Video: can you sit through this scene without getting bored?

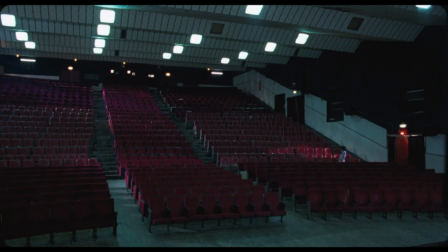What you're looking at is one of only 51 shots that make up Tsai Ming Liang's 2003 film, Goodbye Dragon Inn. The film is 82 minutes long, which gives it an average shot length of 96 seconds. This shot in particular is almost 6 minutes long.
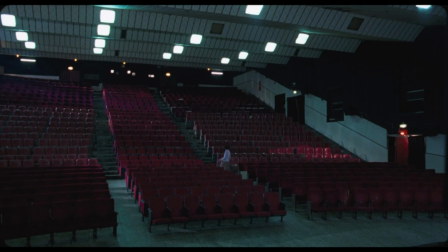You may be wondering why one would make a film so intolerably slow. I invite you to keep on asking yourself that question while watching.
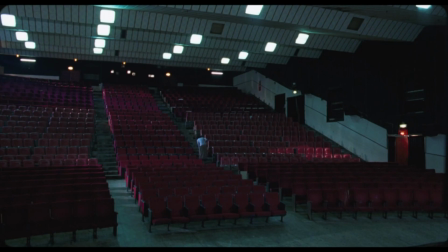Goodbye Dragon Inn takes place in a theater the night before it permanently closes.
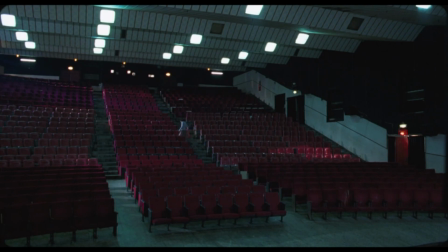The woman cleaning the auditorium here is performing labor in service of clients that will never arrive. Her labor is ultimately unproductive.
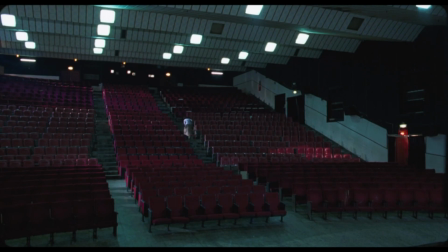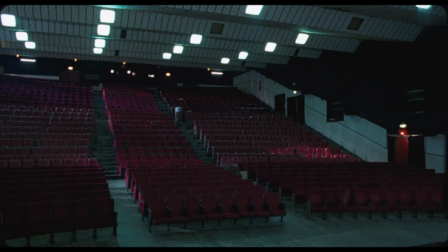It may be difficult for you to sit and watch this shot. Perhaps you're trying to guess when the cut will happen. Or it could be that you're feeling bored or frustrated at the inaction. Consider how this shot makes you feel, how you're responding to it.
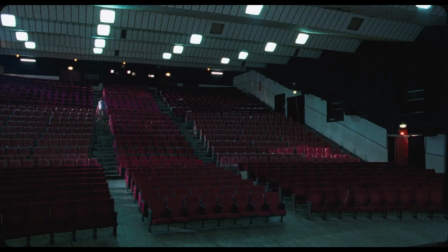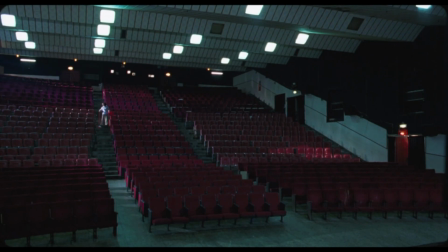You may, at this point, be thinking that the time that this shot has taken would have been better spent elsewhere. You may be thinking that the woman is wasting her energy. Consider how the shot draws your attention to these frustrations.
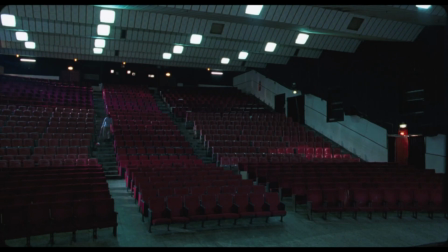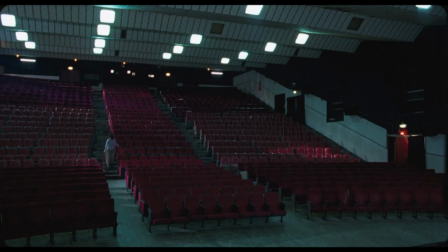I invite you to question why you might feel frustrated by a lack of narrative productivity. Why is unproductive time wasted? Why is an unproductive body wasted? Why do you feel that a still shot void of dynamism or action or narrative is wasted?
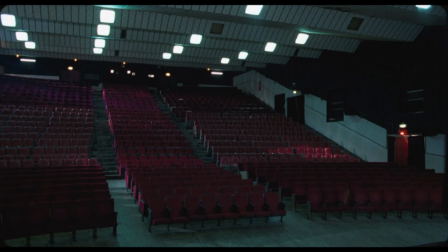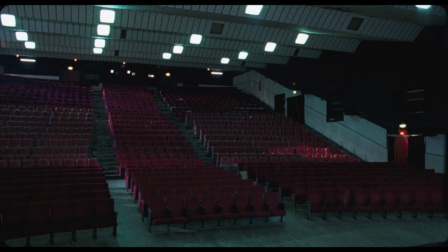Consider for a moment the empty space. What does this cinema make you think of? What memories or opinions does it conjure?
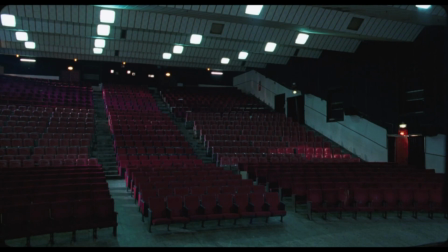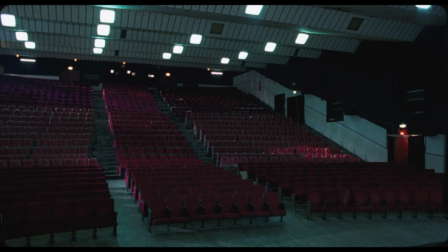You may become self-conscious about what you're doing. You might begin to think about the chair you're sitting in, the room surrounding you, the way your body feels in this moment.
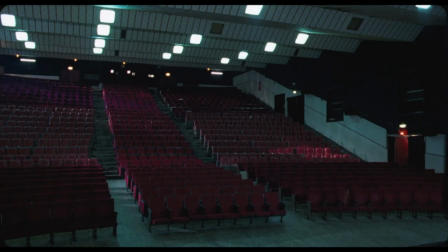Recognize that you are a spectator, that you are now self-aware of this spectatorship.